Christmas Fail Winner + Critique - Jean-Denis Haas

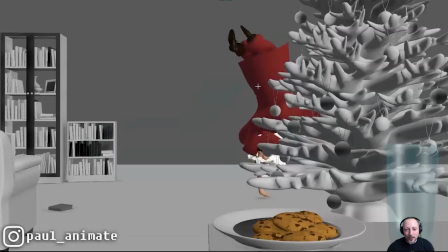12:51 You have one and then also the fingers doing that little ding, ding, ding, ding, ding.
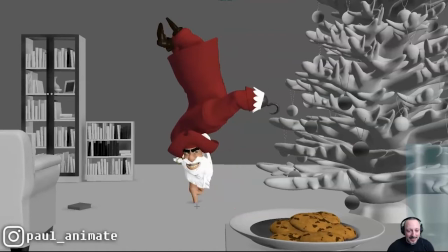12:57 And I think that's probably where my perspective comes from. And this is also why I love this. But I also love that it's completely unnecessary to be on fingers, because he's not hiding. My character was trying to hide.
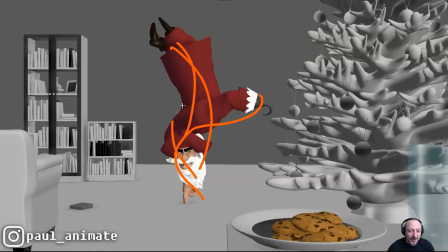13:08 I love that he is walking on the fingers, still massively exposed. And with a fun silhouette and showing off this, I think this is super cool. It's also interesting that it's a Christmas pirate, actually.
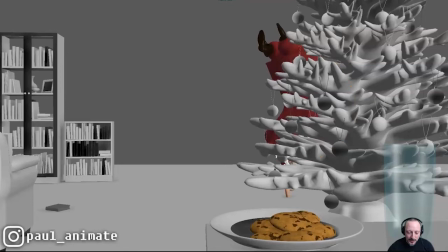13:21 Also very cool. But anyway, this is the general thought of potentially tweaking this for a different appearance,
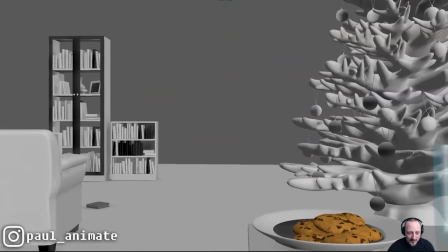13:29 for a different gag reveal. But let's continue here. You have this. Like, especially this. After this, I feel like everything happens very, very evenly, and there's just not enough of a surprise pause where we linger.
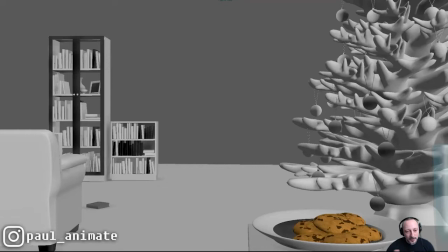13:47 Like, giving the audience a moment of, like, a thought of what's going to happen next. Everything happens successively where we're always being fed something new.
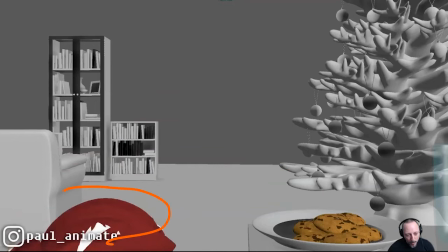13:57 And especially this. And I even wonder if this would be something where the character would go and actually off screen.
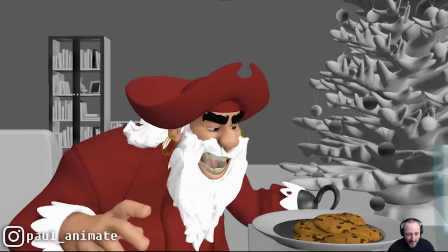14:04 Again, for a moment of nothing and then appearing here.
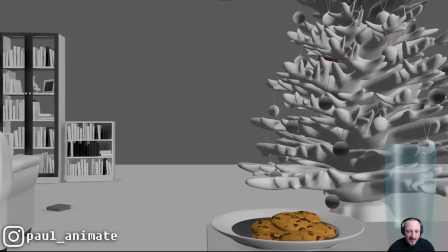14:09 Which you might argue, okay, well, but then you have one disappear, two disappear, three disappear.
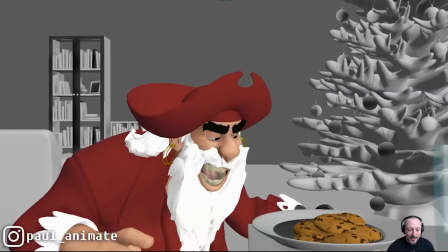14:16 I understand that this is also very repetitive.
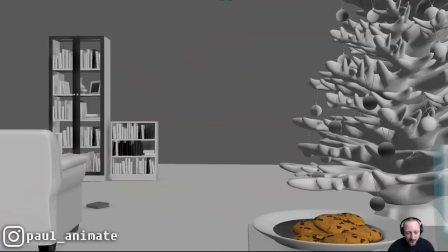14:18 I think my main comment for all of this in terms of timing would be, what if, even if we keep this one, right?
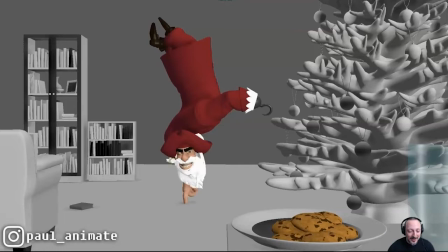14:27 It's not even change and redo crazy animation. Like, some of my comments are very destructive.
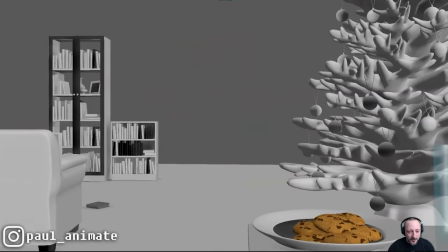14:32 So it's just the thought. I'm thinking out loud. What if we have a feel of fast, faster,
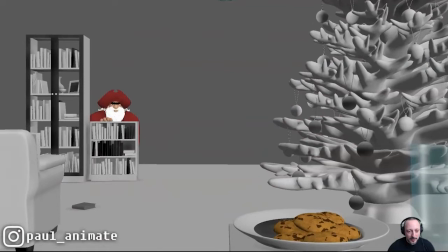14:40 really fast, where it could be you're doing this timing,
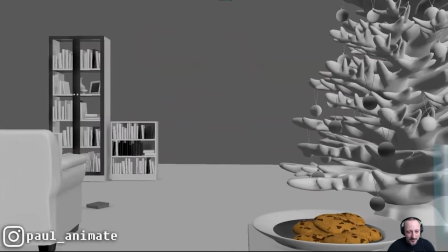14:46 pause, and then
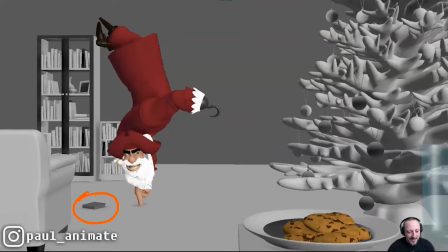14:49 really fast, and you might have to jettison this idea where it's just getting in there really fast.
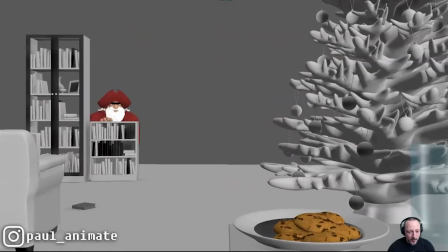14:56 And then because we're already saving time, because you make this much faster, right?
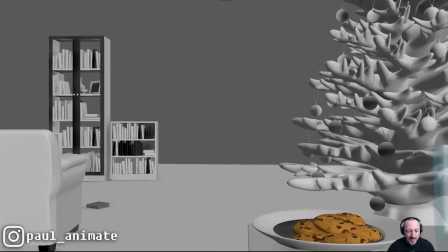15:01 So it could be this, pause, and then ding, ding, ding, ding, ding. And then you hold again and you wonder, okay, what's next? And then this, you might, even though this is a lot of fun, I'm not sure what that means. If this is a
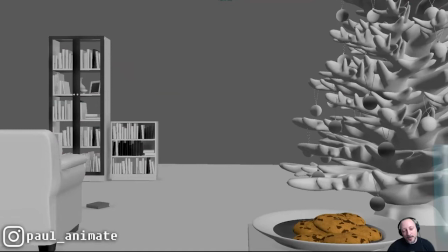15:19 recovery from the tumble. You mean that's a tumble? And he kind of recovers from that to reset himself with this. That could be something that could be read into this moment. But what if you take this out and it's more a, imagine an appearance without this, right?
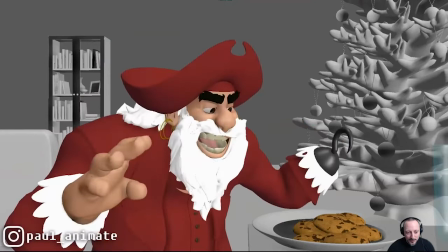15:34 Go straight into this and it's more of a, like a really fast move, like a snaky.
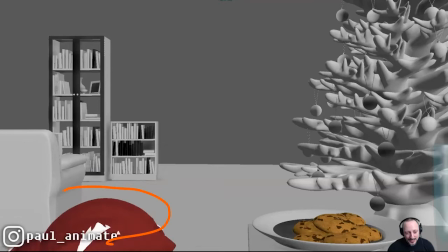15:41 And you could even do something because it's so fast and we're blocking this book a lot less.
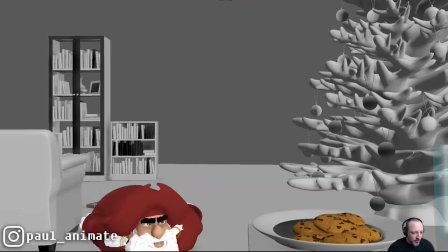15:49 You could have a fun thing of almost a wider arc, and it gives us like just a moment of the book moving and maybe opening up halfway and some of the pages like kind of flapping,
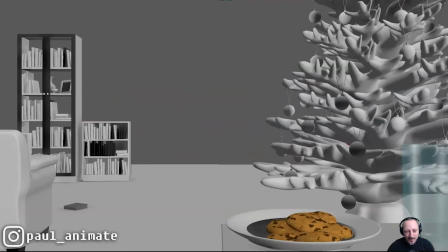16:00 and it's a very fast look here. I hope that makes sense, right?
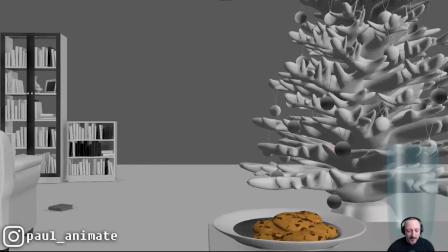16:03 So you have this type of timing and maybe even leave that pause or give us maybe 5 more frames and the camera's quiet and then
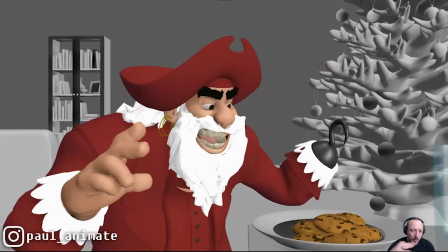16:11 really fast and then so you really have a ramp up of energy. And the other reason why I'm mentioning this is that your energy goes up, up, up, right? You have the jump, and then you got the finger crawl, and then you got the jump in front of the camera.
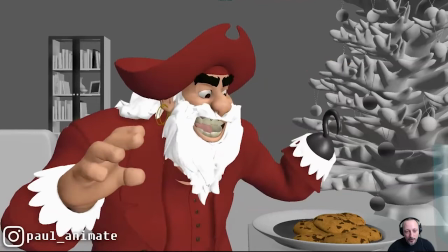16:26 So it's blah, blah, blah, blah, really fast. But then you can hold here longer.
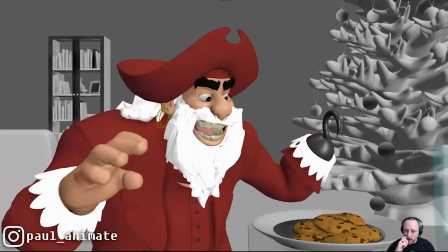16:32 Let's see. Or not, actually. It could actually even work.
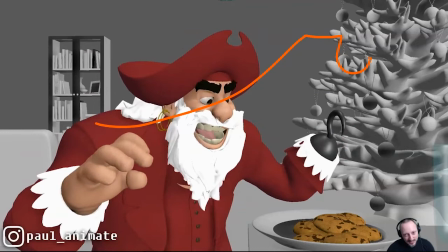16:37 Where it's the contrast. So you have fast, fast, fast, fast, fast, hold. And then the swipe, right? So I'm also looking at this where, so where can we add contrast in timing? But we got to change some of the timing, so you have to steal frame somewhere to put it somewhere else because of your 11 seconds limit.
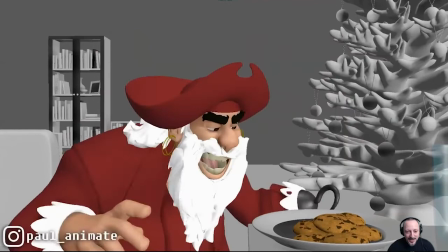16:54 But that was my overall thought, right? So this timing, a bit faster, even faster.
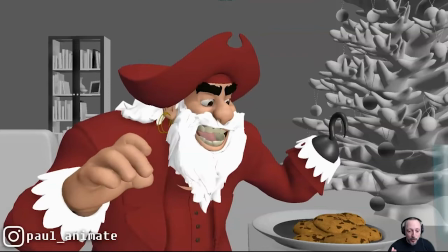16:58 And because it's so fast, it will make the contrast of him holding here that much more pronounced, if that's a word I can use there.
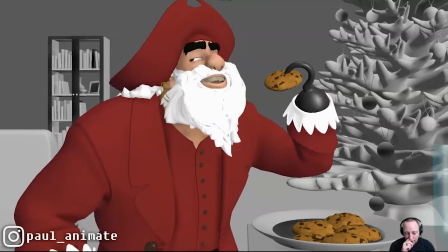17:06 And then you do this. And then I'm wondering, again, very subjective.
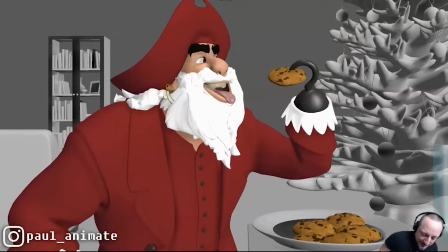17:14 My thought was, he's getting ready. And my thing for surprises is that I always feel like you could, it's potentially more effective to interrupt a surprise by,
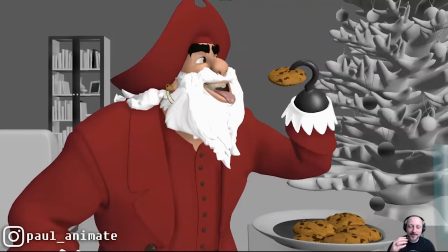17:29 it's like, not, but it's, you want to, your surprise effect is going to be more effective if an action is being interrupted,
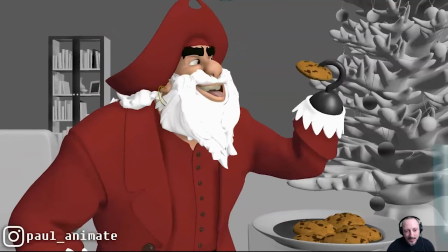17:37 if that makes sense.
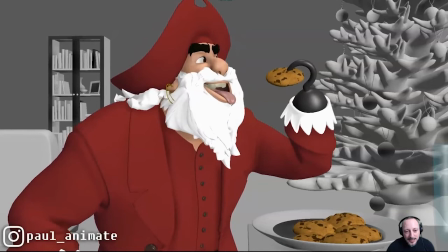17:38 Meaning that you're doing this and then you're getting ready, but it's a very slow, and even eases in at the end. But what if he takes the cookie? Do I have a cookie? I don't have a cookie. I have a little case here.
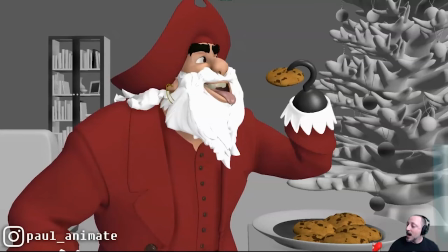17:52 So what if it's more, ha-ha, and then, right, you go, and right before a surprise happens. So it's you're leading the audience into a new action, and they're expecting a something to finish, a resolve, like a payoff.
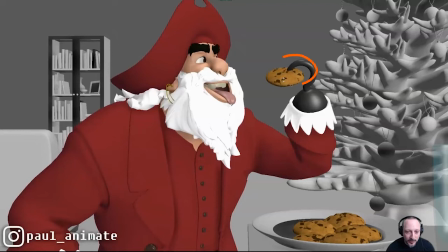18:10 Like, oh, he's about to eat this. And maybe you wonder, how is he going to eat this with the hook? Like, there's some other expectations you can set up. But I wonder if that would be more effective to do and you can still do the tongue, right?
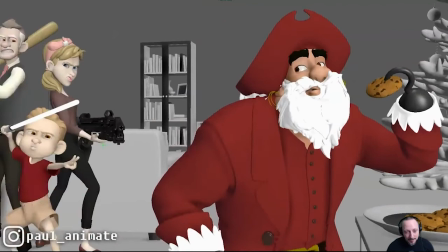18:21 Do a little bit quicker. So whatever you want to do, and then tongue in, and then, and right when that happens, it's actually not him doing this.
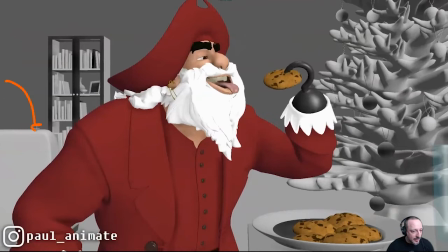18:32 What if in here, the gun comes down, revealing the barrel of the gun, and that can make a sound. And as an audience, we're focused here. Suddenly, something out of the corner of the eye happens. And we're going, what's that?
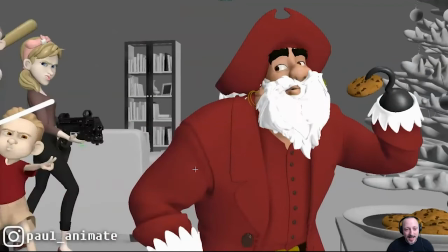18:47 And we have the same reaction as him. What's that? And it's kind of a bit more of a connection with the character. And then, I mean, all you might have to do is just move her over, cheat, so that the barrel is less pointing at him. It could be a cheat where it's pointing a bit more away from him. Or scale the gun, you mean?
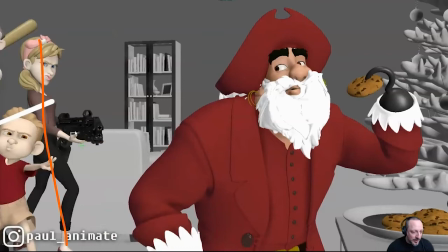19:03 So you don't even have to change where she is. So this could be a potentially easy cheat.
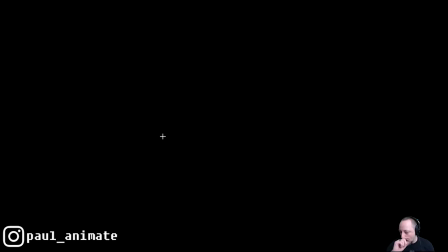19:08 And then we do this. That makes sense.
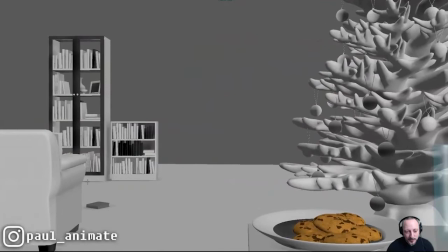19:14 So that, faster, still some frames, even faster.
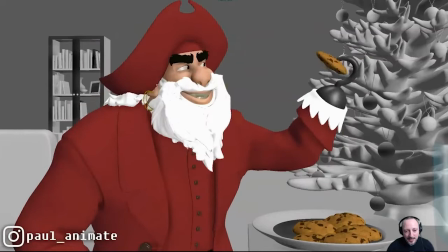19:20 And I think those frames you would steal, those are the frames you might potentially add here. And even if you need them, maybe here, where you have,
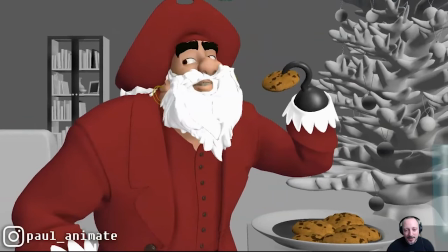19:29 you know, a moment of looking and maybe not immediately panning over. So you have the, and then the gun comes down. And I mean, you're going to need probably a couple more frames to settle on this, on a frame of mouth open, but eyes looking this way, gun here.
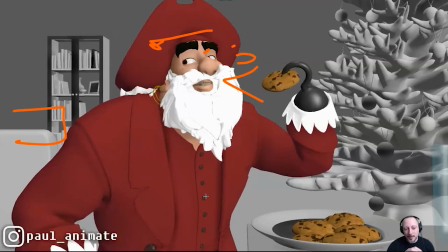19:48 And we're all going, you know, he's going and the audience is going, oh, what was that? And you want to give this maybe 10 frames.
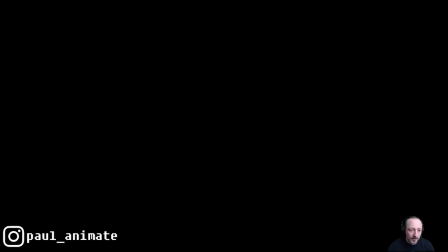19:54 And those are maybe the frames you stole from the beginning. And then get into that.
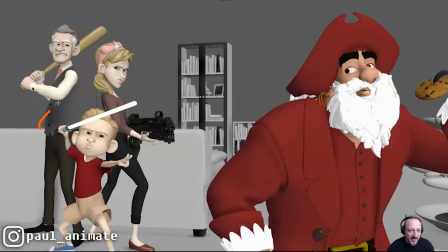20:00 Also, I have to say, and have this image ready, this cracked me up because this is Obi-Wan from episode 3, also from the Clone Wars, but I don't think this showed up in Attack of the Clones. I could be wrong, probably wrong, and someone can comment and you know,
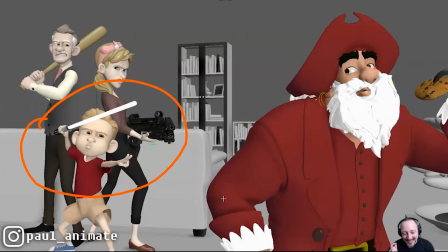20:17 post images to disprove that, but I think this pose showed up in episode 3 for the first time.
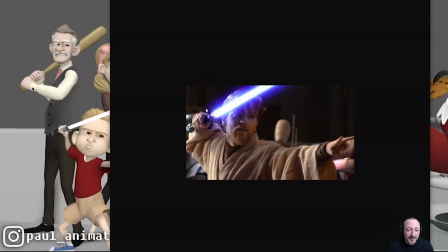20:24 But my connection is this, that it's in this shot, and I started as an intern. This was my first movie, episode 3, and I animated and plugged in mocap and keyframed all the background characters during that scene, and this always cracked me up.
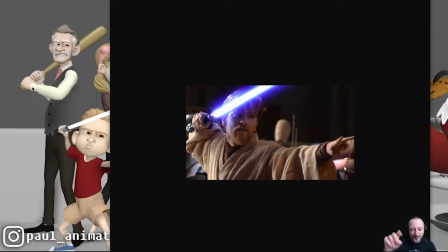20:39 Like, why is he doing that finger thing? It's always interesting pose.
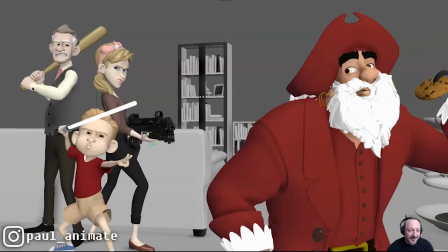20:45 But anyway, that was my immediate connection with the shot. It's cracked me up. And I really like the setup. You have a nice clean silhouette, which is a nice color silhouette with this, and everything's very clear. Generally, I would probably say maybe the dad could have a bit of a stronger line of action to get ready.